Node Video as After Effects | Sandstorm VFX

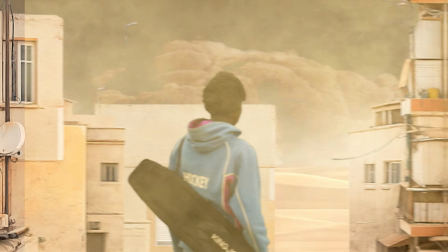(0:01)
Today I'm not going to show you what to click. I'm going to explain why I made every compositing decision.
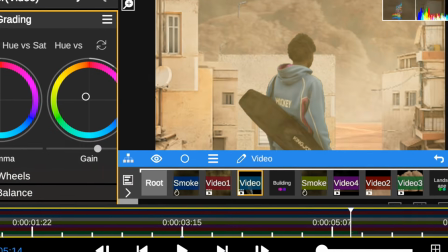(0:07)
In the next few minutes you will learn how to create this cinematic sandstorm effects entirely in the video app, from the background placement to the final result.
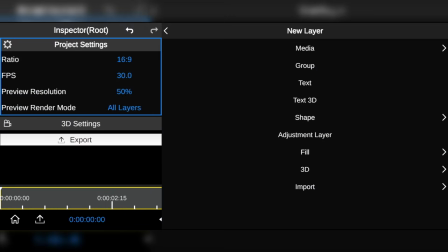(0:15)
So without any further ado, let's get started. So first I added the group folder, then I imported the desert as the landscape.
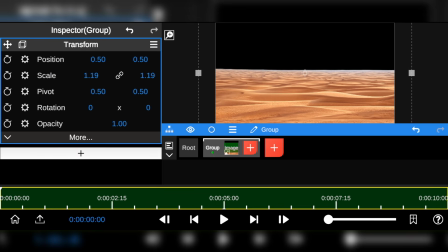(0:22)
I then resized it to fit the default aspect ratio. Next I added a gradient layer as the sky.
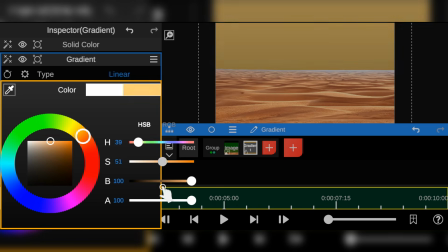(0:28)
I'm going to tweak the color too, which represents the sky color, and change it to something dusty, then lower the blending a bit.
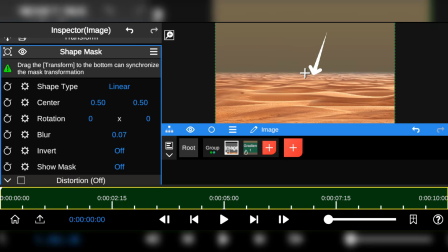(0:34)
Next I added the shape marks to feather the edges of the desert, and with that done I renamed the group landscape.
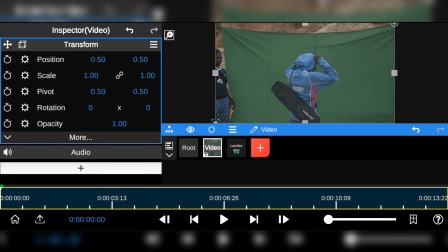(0:42)
And now time to add the main footage. First I added the shape marks to mask out the unwanted areas.
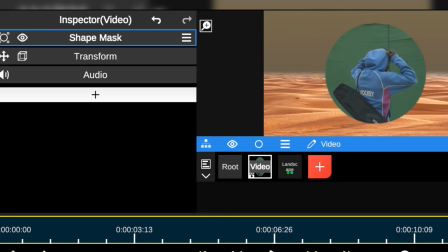(0:48)
I then moved the marks above the transformation panel so we can move it freely without getting it cropped off.
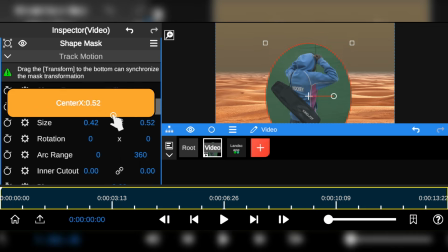(0:53)
And now I'm going to make the necessary adjustment to the marks and properly resize the subject.
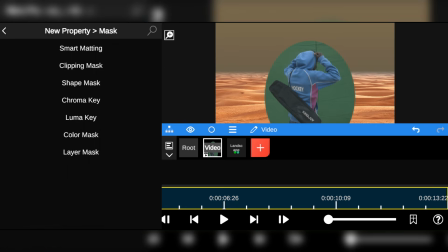(0:58)
Next I added the chroma key to remove the green background.
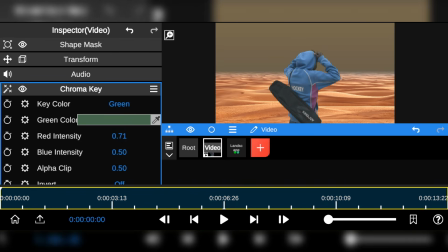(1:01)
I used the color picker to sample the background color, and then I adjusted the red, blue and alpha clip until I got a clean cutout of the subject.
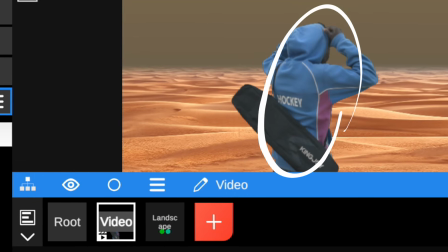(1:09)
The next step is where I start making the character look a little bit dusty, and to achieve that I first added the basic correction.
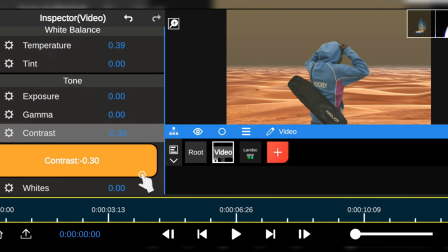(1:16)
I increased the temperature to get a warm yellow tone, then I tweaked the contrast, shadows and black to brighten the subject a little.
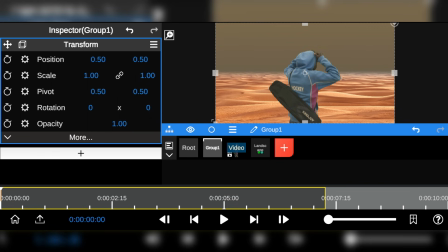(1:23)
Next we are going to add the buildings, and that's to create some depth in front of the character.
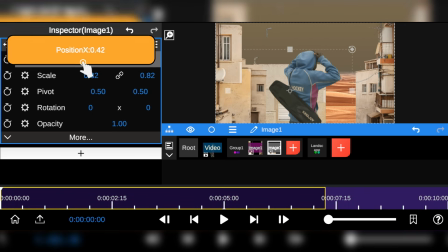(1:28)
I'm also going to properly align them to fit the composition, and as always you can find all these assets in the description below.
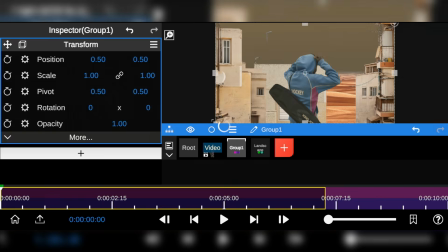(1:35)
Now that everything is in place, I'm going to add the RGB curve to control the brightness and exposure of the buildings.
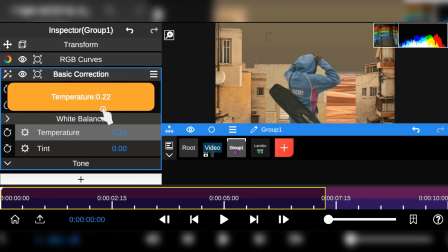(1:42)
And just like we did earlier, I'm also going to use the basic correction to give them a warm look and restore some brightness.
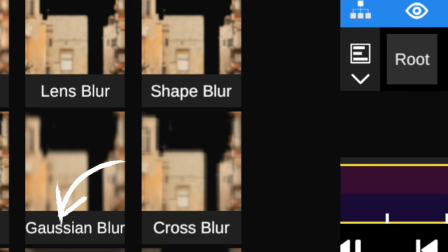(1:50)
And then I'm going to add the Gaussian blur to make the building less sharper than it is.
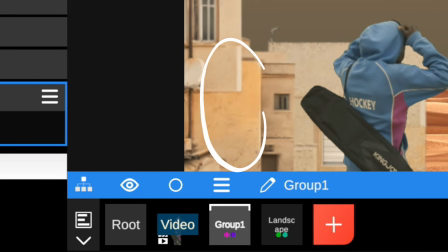(1:55)
And with that done, I think it looks good, but a little bit too soft.
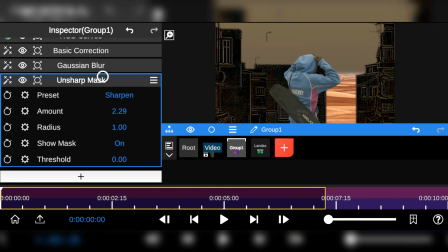(1:59)
And to fix that, I'm going to add the unshaped marks. Then I will increase the amount and radius to restore some sharpness, and with that done, we are good to go.
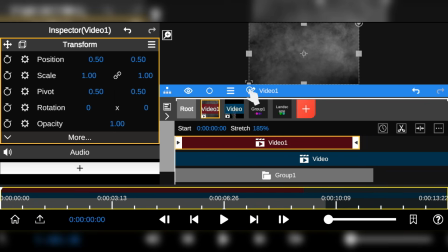(2:08)
And next I'm going to import a smoke layer, and the main purpose of this layer is to create a dusty atmosphere.
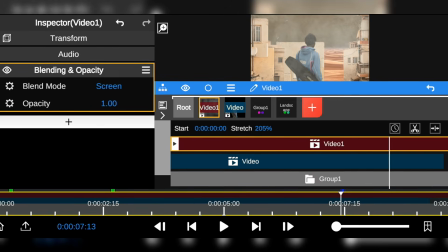(2:14)
And one of the things I did to achieve that was to add the basic correction and introduce some warm tones.
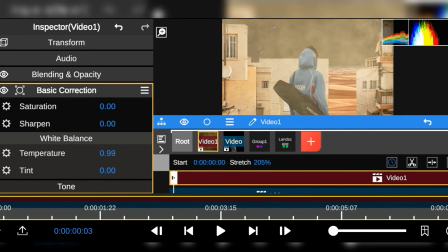(2:20)
Now this made the white smoke look dusty and much more realistic. And for the next step of this composition, I'm going to add some light drifting dust between the buildings.
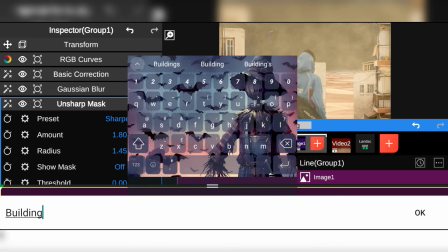(2:29)
Now this helps improve the realism of the sandstorm. I will stretch the dust layer to fill the desert area.
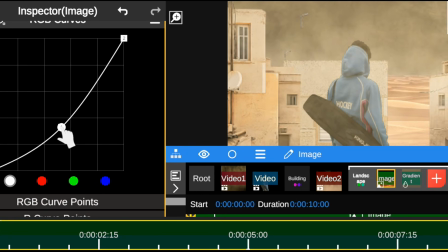(2:37)
And speaking of the desert, I'm going to add the RGB curve. I bring down the midpoint area to increase the contrast and adjusting the exposure at the same time.
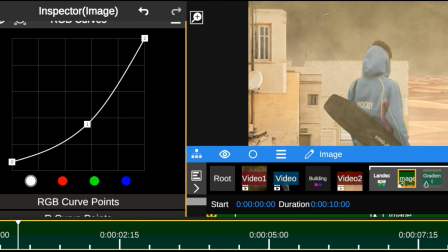(2:46)
I will also add a bit of shadows to it. And with that done, here's a before and after.
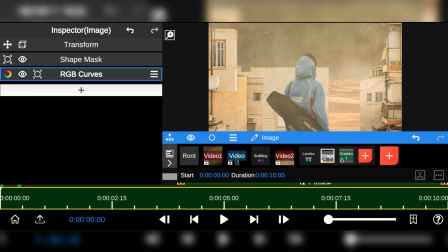(2:51)
To add even more dusty atmosphere, especially behind the character, I'm going to go to the fill property and add the smoke layer.
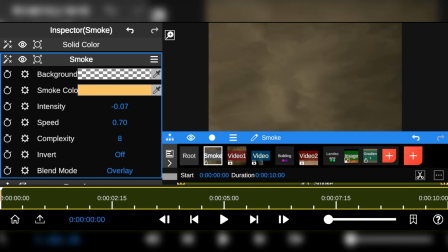(2:58)
Then I will adjust the intensity, speed, and finally change the color so it matches the lighting of the environment.
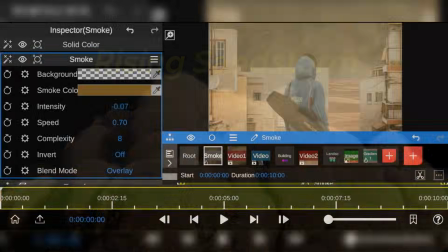(3:04)
And now time to add the rising sandstorm. For this clip, I'm going to do something a little bit different with the blending mode.
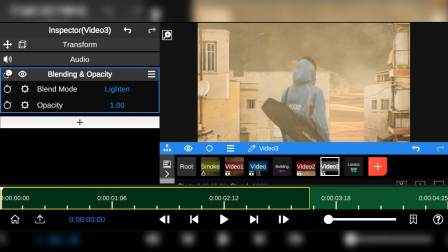(3:11)
So instead of using the screen, we are going to use the lighting. And that's because the lighting mode blends much better with our current composition.
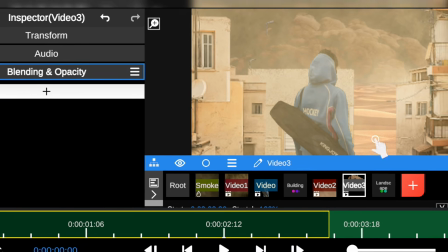(3:19)
And now I'm going to do something very simple to create the illusion of the sandstorm approaching.
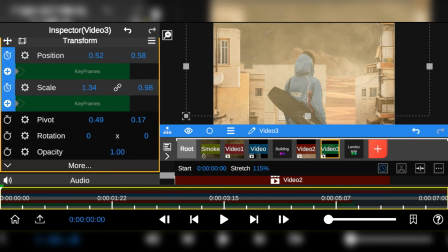(3:24)
I will add keyframe to the scale and position, then gradually increase the size of the sandstorm over time.
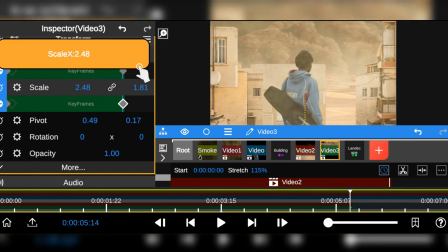(3:30)
So you might notice that increasing the size of the sandstorm doesn't make much visible difference,
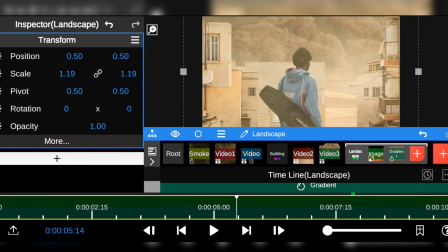(3:35)
and that's because the desert landscape is sitting directly on top of the sandstorm.
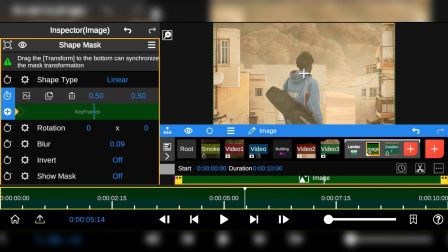(3:39)
And to fix that, we are going to use a simple trick, and that's keyframing the max center to create more breathing room as the sandstorm approaches.
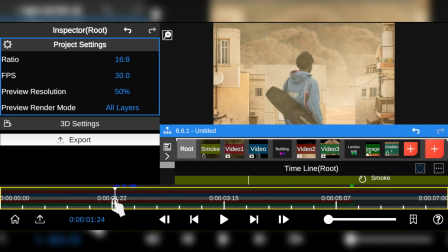(3:49)
And with this simple technique, we are able to sell the illusion of the sandstorm moving towards the camera.
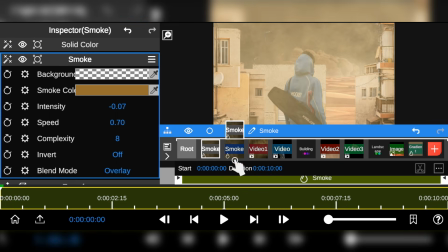(3:54)
Next, I will duplicate the smoke layer and place it in front of the sandstorm to add more dust to the atmosphere. To add more realism to it, I'm going to use the dust impact effects.
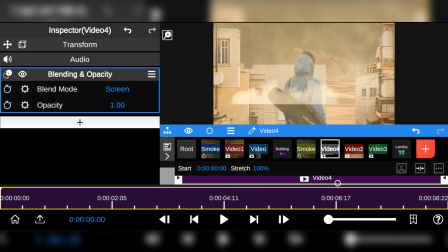(4:05)
I will place the layer in front of the sandstorm, then make the necessary adjustment with the size and position.